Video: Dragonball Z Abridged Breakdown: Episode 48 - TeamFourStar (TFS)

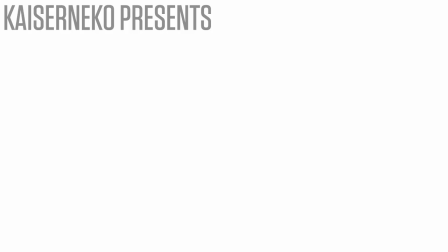(0:12)
Hey folks, it's me again, Kaiser Neko, and this is the episode breakdown. In this installment, we're covering episode 48.
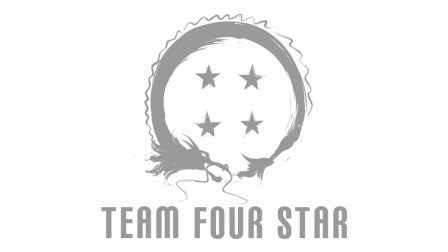(0:21)
I've been excited to talk about this one, because it's got a lot going on in it that I especially enjoyed working on.
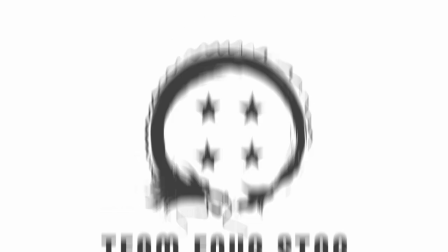(0:27)
Let's start off with lip flaps.
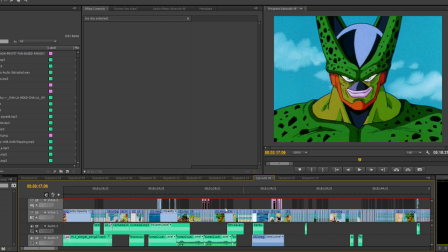(0:30)
Now, this part actually made me wonder if I'd put it here or under visual effects, but it's technically lip flaps, so here it is.
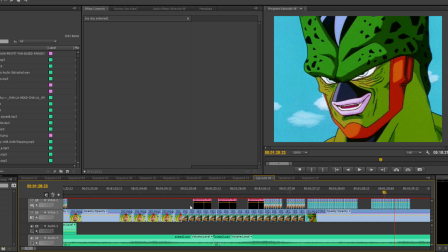(0:38)
Cell motorboating with his lips. I think that's what it's called.
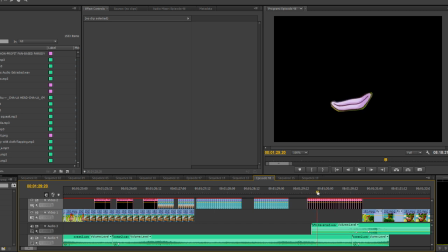(0:43)
Anyway, I basically cut out his lips, repasted them, and then added a small blur.
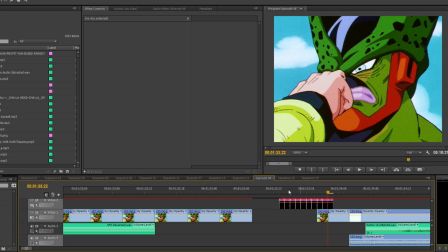(0:48)
I also made the frame rate 1:1 to keep it moving abnormally fast. The next scene is Android 18 here.
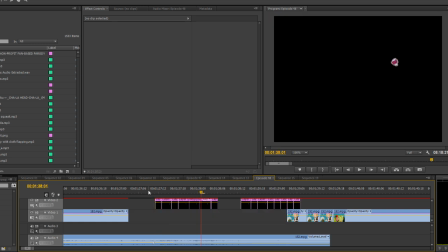(0:55)
I copied and pasted these flaps from another shot, actually, as she doesn't originally speak in the shot.
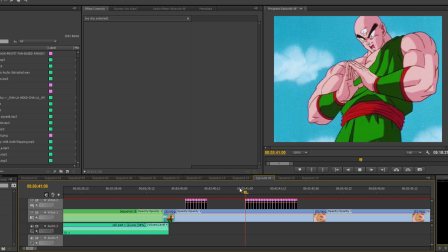(1:01)
The next is with Tenshinhan here. His flaps are from this scene here.
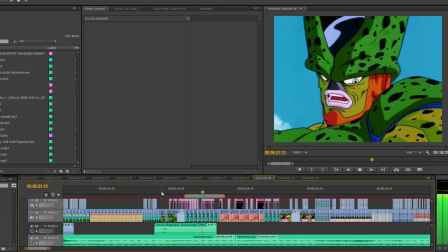(1:06)
This shot of Cell is one of my favorites in the episode, but it was a little difficult to create because he doesn't actually talk in this shot proper.
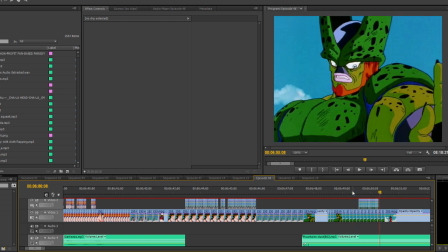(1:14)
I had to borrow it from this shot here, where he does actually speak, then pasted it here.
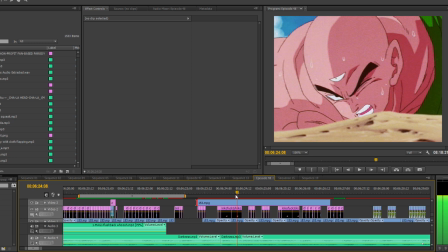(1:19)
The following shot, Tenshinhan doesn't actually speak, he just breathes heavily.
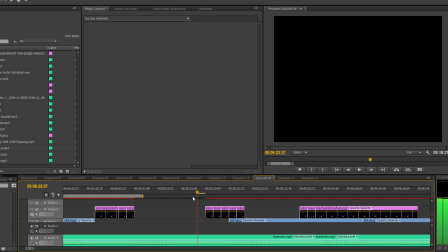(1:24)
So I took these flaps available to me and edited them appropriately into place. Goku's flaps here, taken from another scene entirely.
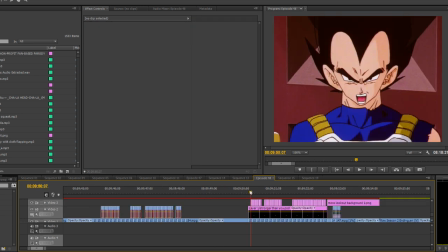(1:32)
Same in this shot. And finally, Vegeta's flaps here are from an entirely different scene as well.
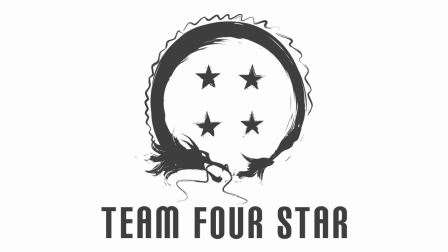(1:38)
And that's lip flaps! Relatively simple this time around, but don't worry. Visual effects have a lot going on.
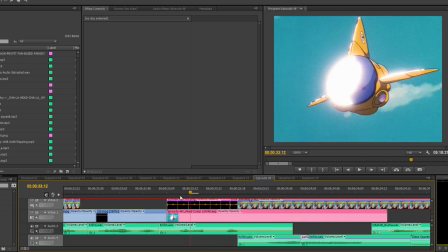(1:45)
This opening shot of Krillin is one of my favorites, and at this point, a relatively easy edit to make for me despite the complexity.
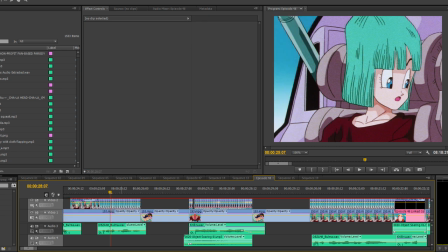(1:53)
First, almost all shots of Bulma talking have the moving background as a separate layer.
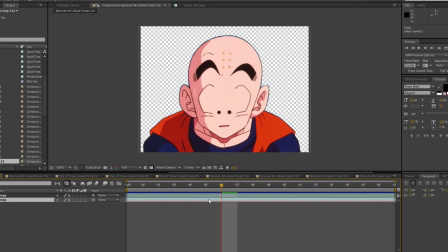(1:58)
I also edited the background out of this shot of Krillin, then inserted this moving shot to help give the idea that he was still flying toward Bulma.
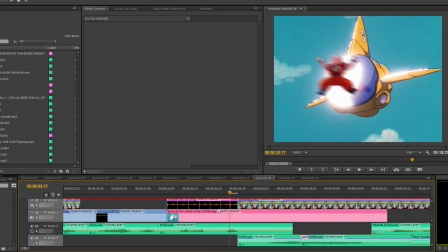(2:05)
For this shot of him hitting the car, I cut out this shot of Krillin here,
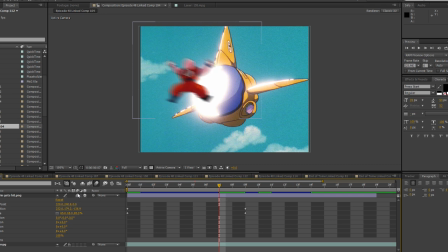(2:10)
then pasted it and used motion blur in After Effects, and then animated him moving toward the vehicle.
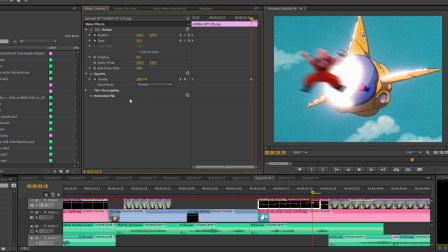(2:15)
I also pasted the cutout of Krillin underneath, blurred it, halved the opacity, set the blend mode to overlay, and cropped it as necessary to make a reflection of him in the glass.
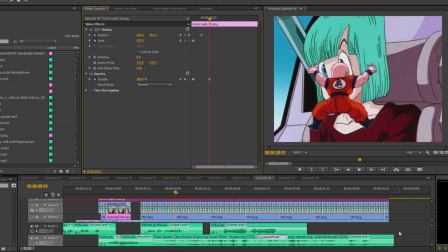(2:25)
As for the shadow, that's just this cutout here, blown up, blurred, and turned black with the tint filter.
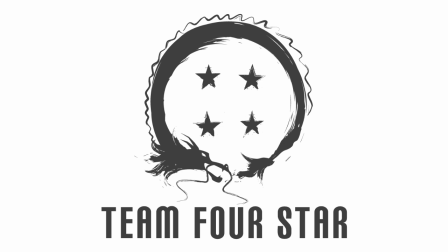(2:31)
I then animated it slowly sliding down the glass. Also, those squeaky glass sound effects are harder to find than you'd think.
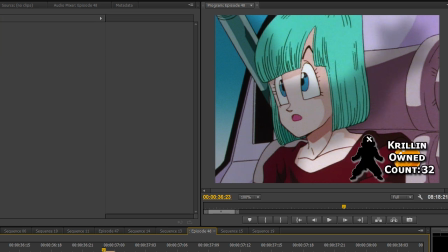(2:40)
Oh hey, it's the cock! The cock is actually a pretty simple edit. I just add a new number every time, blur the old one as necessary, then replace it with the new one.
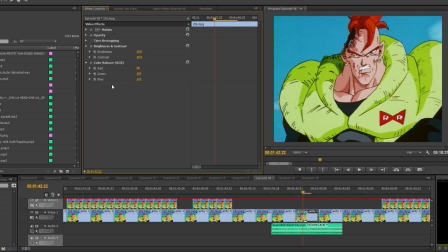(2:50)
The next edit was adding a little bit of electricity to 16's head here with the lightning tool.
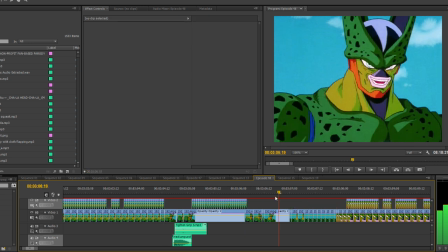(2:56)
Expect more of that in the future. See the shot of Cell's hand? He actually lowers it before he turns his head, but I wanted to keep it for dramatic effect.
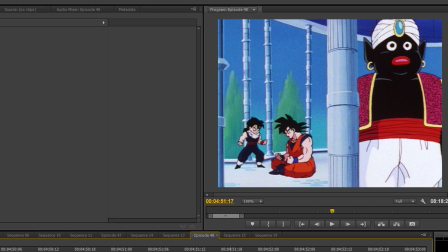(3:05)
So I cut it out and pasted it there. I also covered up Mr. Popo and Master Roshi's sweat drop in both these shots.
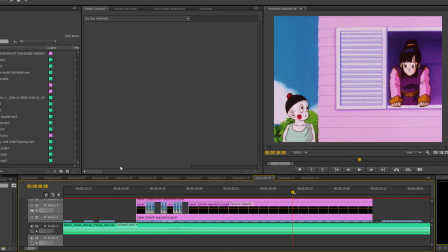(3:12)
I also redrew some of Chi-Chi's face to make her look more casual. Now this shot is interesting.
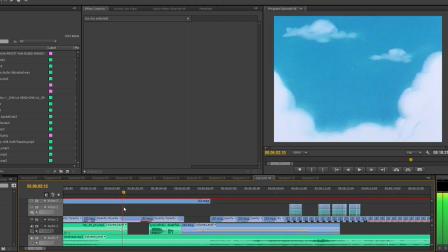(3:18)
I actually needed Cell to rise up behind Tenshinhan, but the original shot only has him this far up in the sky. As such,
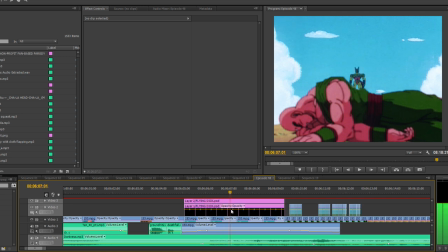(3:25)
I cut out Tenshinhan, repasted him, then moved Cell myself. Now here's where things get real fun.
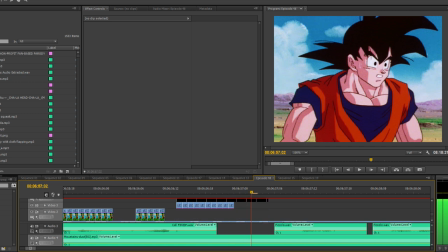(3:31)
See, this shot of Goku is simple.
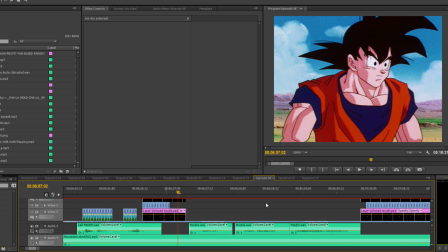(3:33)
I wanted him to look a little less shocked, so I gave him a closed lip flap that was a little less intense and enlarged his pupils a bit.
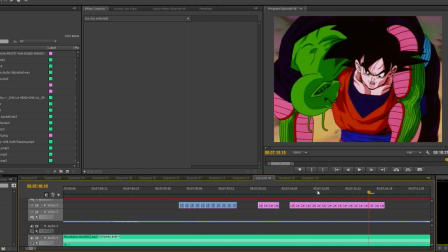(3:41)
But for these next few shots, I needed him to not look so angry, more neutral.
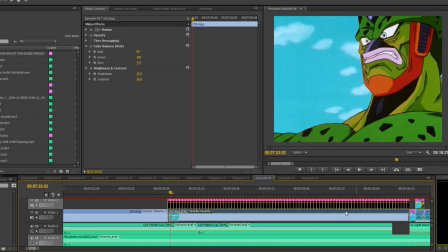(3:47)
So I redrew these 3 shots. As well, this shot of Cell is from another scene with a different background.
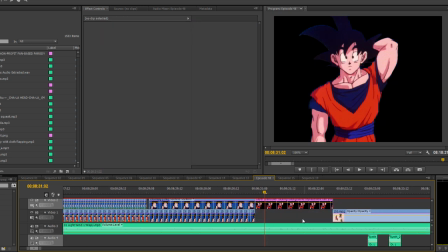(3:54)
This shot of Goku has a new background, as does this shot of Piccolo.
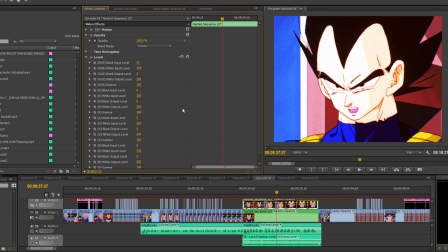(3:58)
For this shot of Goku Vision, as we like to call it, I blurred it, messed with the brightness and contrast, as well as the levels, and took down the opacity a bit.
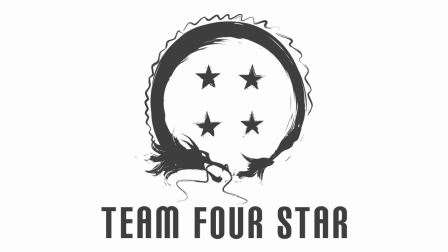(4:07)
I then set the blend mode to screen. Wham bam arigato ma'am, that's visual effects! Lots of fun ones this time around. Oh, and speaking of fun, fun facts!